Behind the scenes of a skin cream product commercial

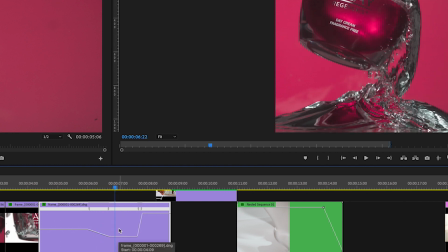So now this is slowed down back to 100%. So this is regular slow motion. That is 1000 frames per second on a 24 frames per second timeline. So that is at 100%. So we slow it right back down just at this point here.
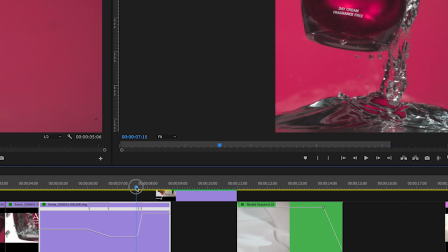And when we've seen, the focal point and what we really need to see, and then we ramp it all the way back up to
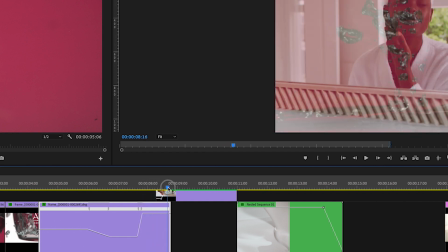430% as it exits right here. So let's just run that through again.
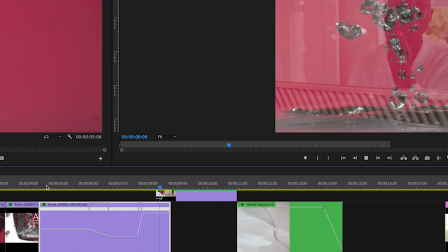200%, slow it down to 100%, and then speed it up 400% as it exits the screen.
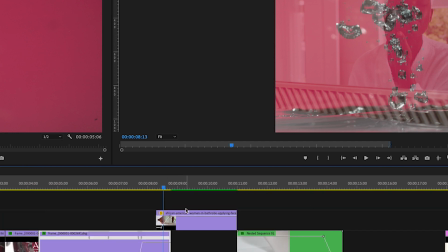And the transition into the next shot as well was kind of cool. It was accidentally, it wasn't planned, but it really does work.
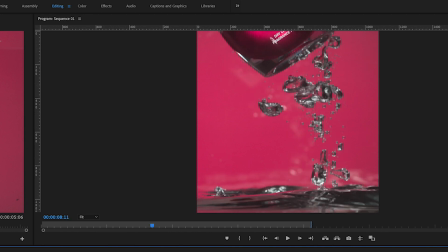So where we have the bubbles, see those bubbles just below the product here as they fade out, and it's just a simple crossfade here,
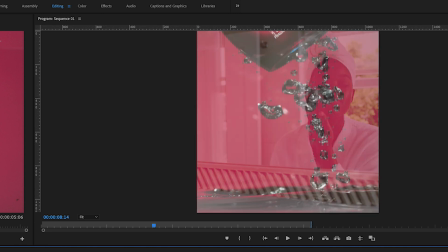changing the opacity from 0 to 100% here, and it fades into the face of the woman.
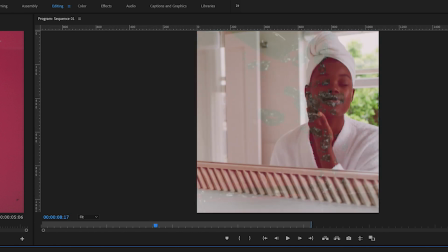And we can see the bubbles there. So it's as if the bubbles are absorbing into her face as they disappear.
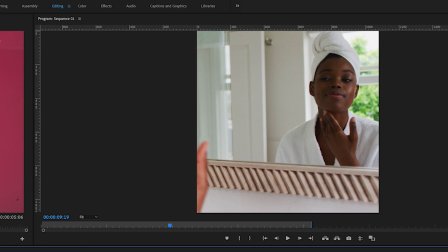This shot again is fairly straightforward. This set of shots work actually.
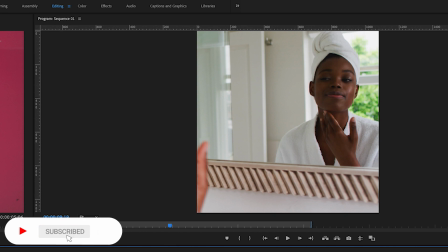When you're using stock videos for a product, you try to find not just a single video, but a set of them.
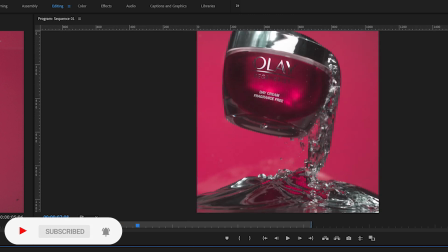So in the first one, if we go back here, we can see she's got product on her face, and on this one, she's already rubbed the product into her face and it's already dissolved.
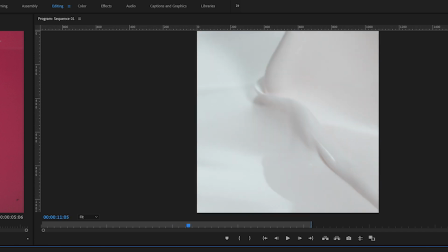So we're kind of progressing into the story of what is happening. Okay, and now moving into the next shot, have done absolutely nothing extra to this shot apart from some
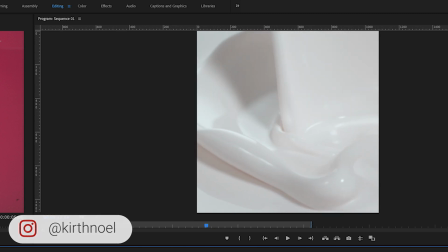color adjustments, color correction on here, and zoomed it in just a little bit just to get a bit more focus on what is happening in the middle here.
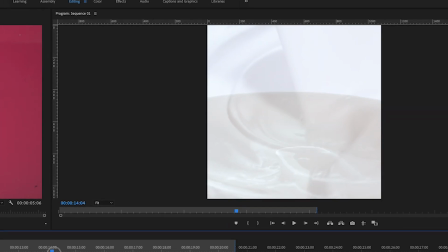But that is just as it is, and then the shot just fades in to the next one where we are in the jar and seeing the landscape.
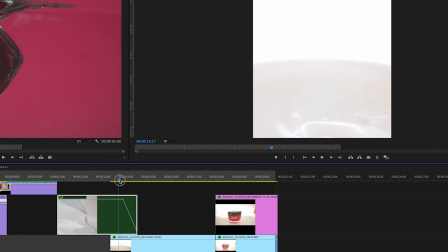So this kind of shows what I was explaining earlier about the jar spinning on the turntable before we started pulling out. It's very subtle, but it's moving in an anti-clockwise direction, and then it stops, and then the rest of the shot is revealed.
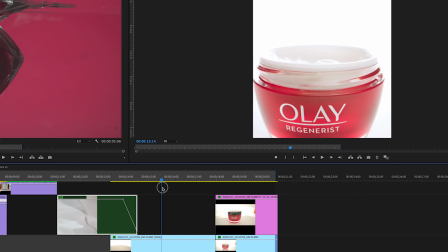So now the slider is pulling back on this shot,
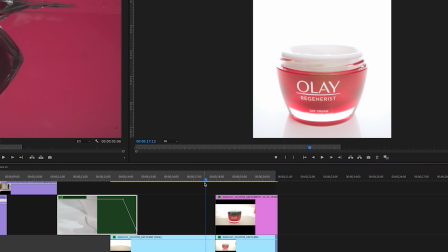and it's also panning up so that we keep the distance between the bottom of the jar and the bottom of the screen here. So that's where it is, and then into the next shot, which I'm going to explain to you a little bit about what is happening there.
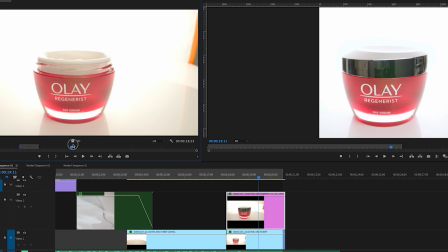So this was the end. So if you look on the left of the screen here, you can see me putting the cap on. And then what I've done here is just taking a photograph of this. So I did have to do a little bit of, not really cheating, but you can see where the cap is right now.
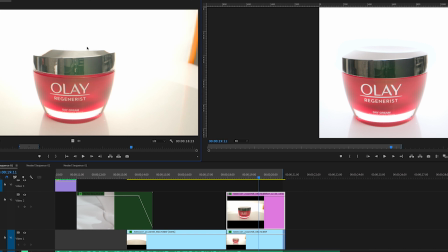If you look at the back is missing because of where it's blown out. That very bright light at the back on this silver surface has made that blown all the way out.
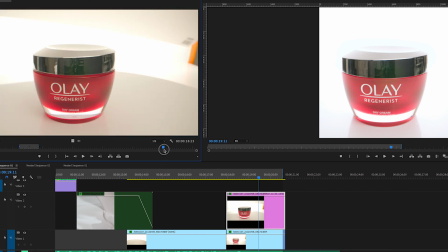So I wanted to bring some of that back in. So I had a white card and I just placed it over that area. You can see in the back what's happening there, just to bring the back of the cap in. It's gone, now it's back. It's gone, now it's back. So that was intentional.
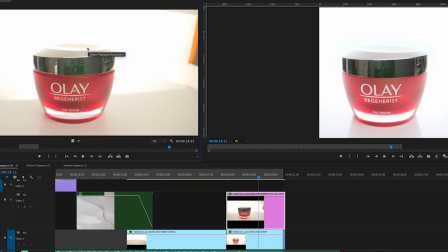I had seen what had happened there and corrected it before it was too late. So there we are with the cap. And then what I've done was just taking a photograph of the cap. So if we go right here, we can say export frame. So if we export frame, and we can save that somewhere.
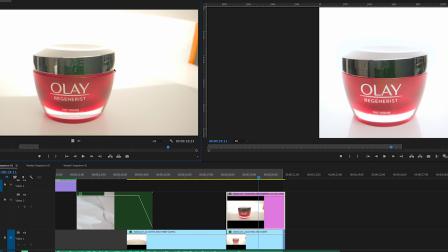And now if we look at this cap, there's a lot of issues going on here. If we look in comparison with the one on the left and the one to the right, we can see quite a few things have changed. It's a silver surface, so it is going to suffer from reflections about, you know, from what is in the room and things that are in the room.
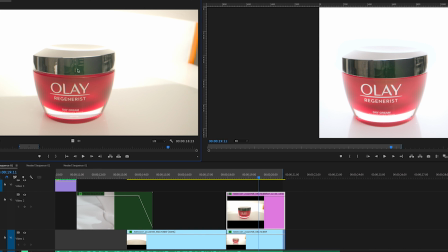And what I've done is actually tidy that a bit up.
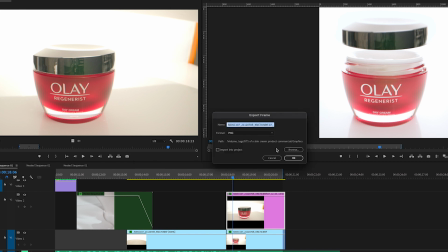So the first thing that I actually did was to take that image, so that image that we just captured and saved here, which I'm going to then kind of edit in Photoshop.
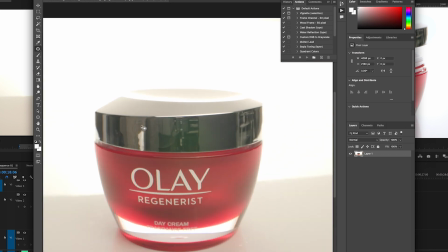So I've gone into Photoshop and I've kind of gone through and I've cleaned all of this up. So like, for example, this stuff, just kind of removed it and done a lot of tidying up, gotten rid of some of these reflections.